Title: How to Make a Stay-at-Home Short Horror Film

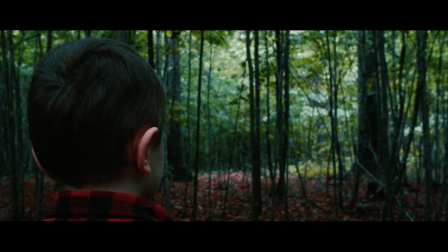I really wish I would have worn a shirt that would have matched my son's,
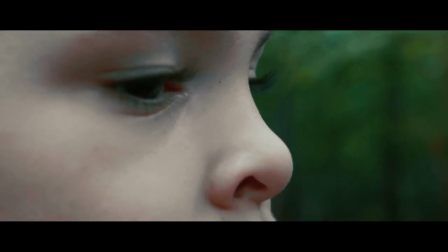because the idea in my head was is that he was seeing a trapped version of himself
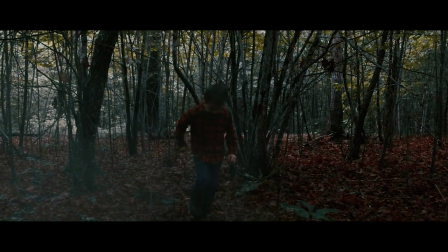trying to warn him of the danger that lurked in these woods,
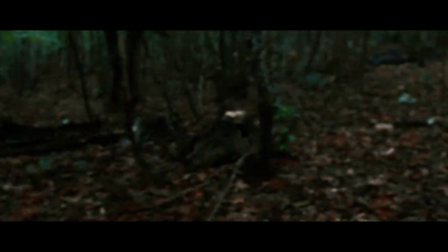this ominous presence, which we figured out was coming from this stone in the woods.
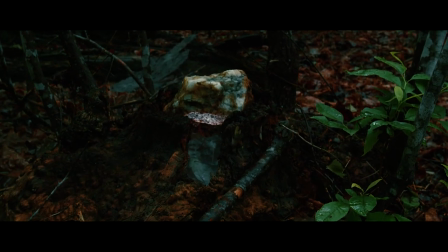It was beckoning to David and calling him to it.
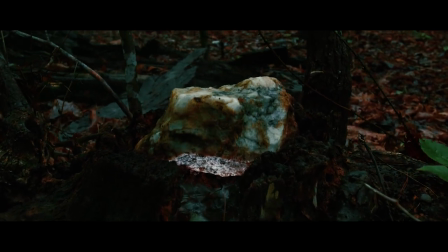And how that came about is my son was like, well, wow, Dad, look at this really cool rock over here.
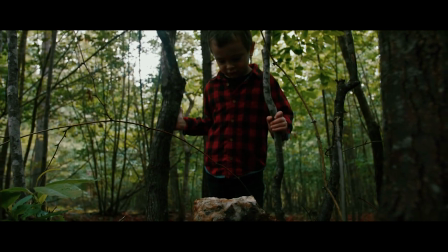So we picked the rock up and I was like, how can I use this rock in this film?
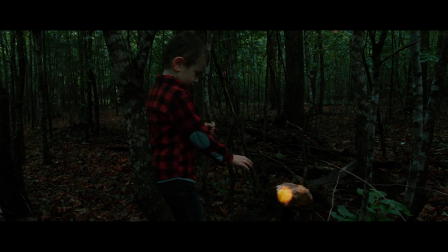What can we use it for? So then just, you know, it's really hard to say where ideas come from.
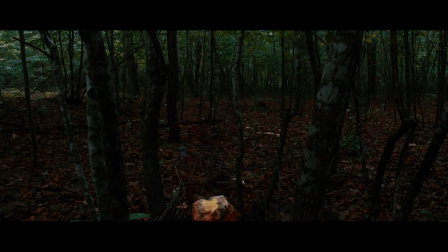The idea just sparked in my head that there was this shining, glittering gold rock that this little boy found in this dark wooded area, and it was basically calling to him. And when he placed his hands on it and finally reached it,
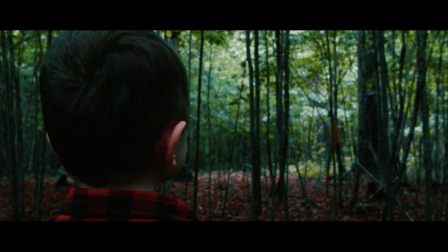it basically sucked his spirit or soul into another dimension and trapped him there within that rock. And the ghostly apparition that he sees early on in the film is basically was supposed to be himself
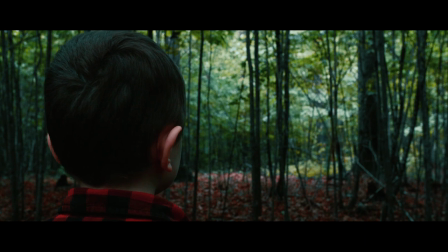appearing and trying to warn him or scare him away from getting trapped in this like never-ending time loop or whatever it turns out to be in your head. I'm kind of leaving things up to your imagination a little bit.
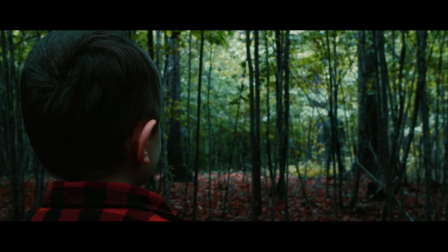So these shots where my son is standing still and we're doing like some VFX work here with the shimmering gold color,
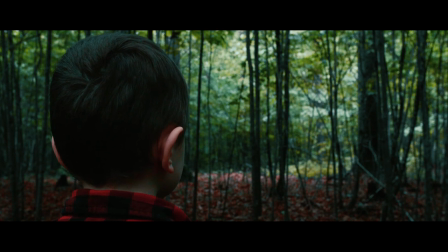The way I filmed those was I locked down every shot, so I basically got a clean plate with my tripod,
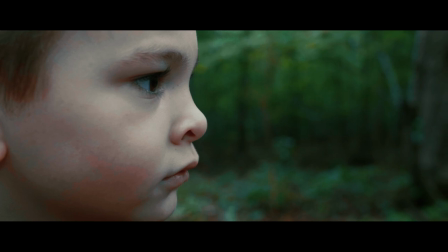which is a shot without any actors in it, just the backdrop. And then I would bring my son in.
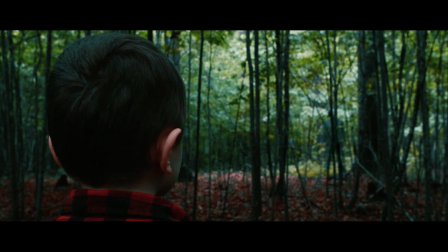I got a shot of him staring off in the distance by himself for about roughly 10 seconds. I filmed all of these scenes about 10 seconds or more. And then I got a shot of just me in the background. I knew I wanted that scene to be blurry, or I knew I wanted the shot of me to be blurry because I was going to be in the distance,
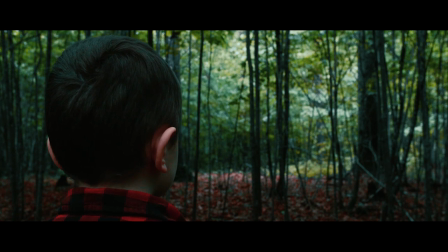and I really didn't want you to be able to make out what I looked like or anything like that.
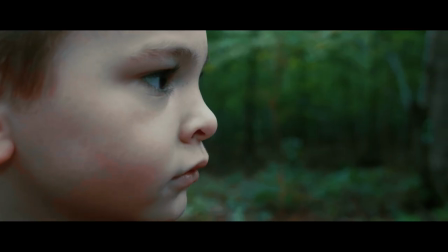So I really didn't have to worry about it being in focus. I just made sure my son was in focus,
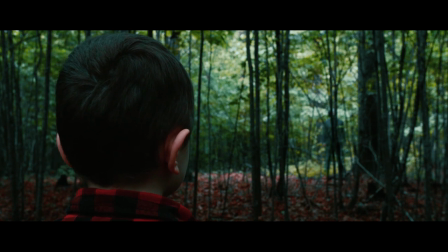and I walked back there and got kind of a cool little spot to make a nice composition and film myself standing there for a few minutes.
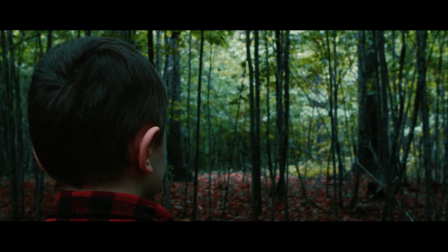I did the same thing with the shots of my son touching the rock
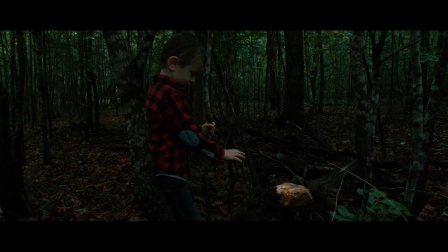so that I could add in the glowing effects more easily.
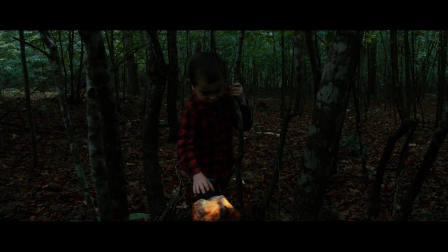And when he touched the stone and disappeared right here, I knew I wanted him to fade out and disappear or be sucked into the rock in some way. So I also got some clean plates and lockdown shots of that so I could easily do the VFX.
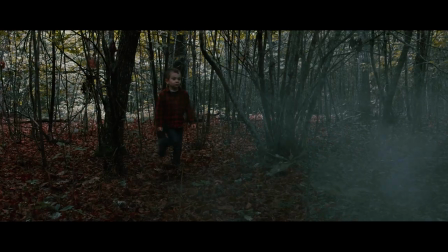There's a couple shots here where I added in a little something extra. This shot right here where he was walking through the woods, I actually got some
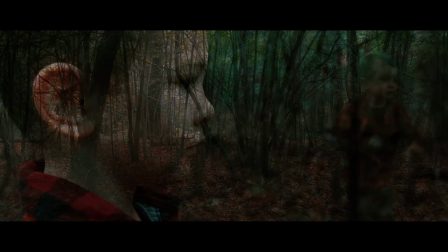haze in a can and sprayed it to kind of simulate he was walking into some fog.
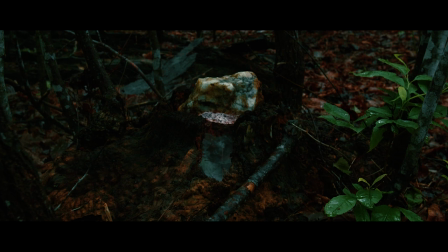And this shot right here where he finally sees the rock and we see it glowing and it zooms into it,
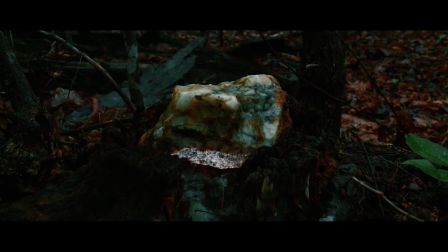I actually put my Loom Cube Panel Mini down inside this really cool stump and we hoisted the rock up on top there.
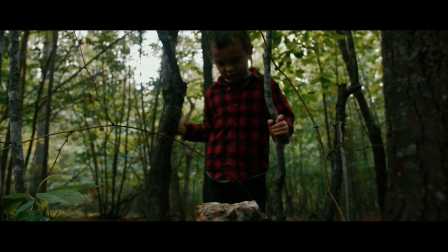And I also sprayed some
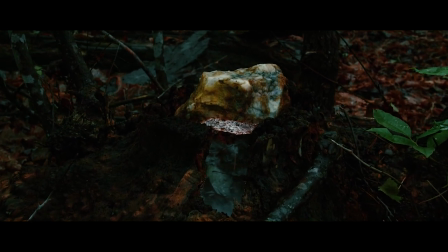haze in a can with inside that stump to give it kind of a, I don't know, just an otherworldly kind of effect, some cosmic horror there for you.
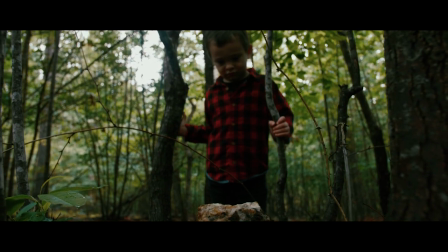All of the music that you hear in this film, I wrote myself,
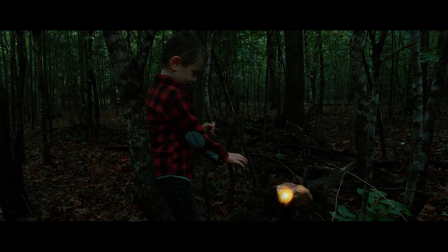except for this one little piece right here where you hear the kind of choir building up.
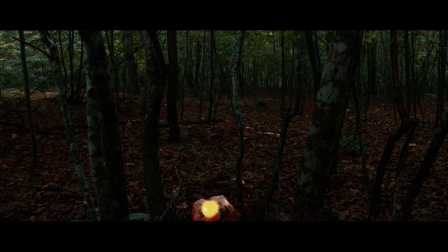I looked high and low on the internet, and I've been looking for this kind of sound for a while, for a choir.
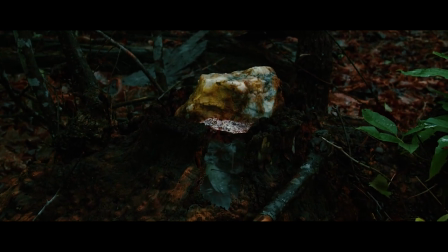I've been hearing it in a lot of horror films lately, like The Lighthouse from Robert Eggers.
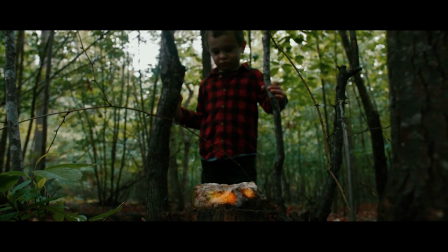And I really love cosmic horror, like, you know, Lovecraftian style horror.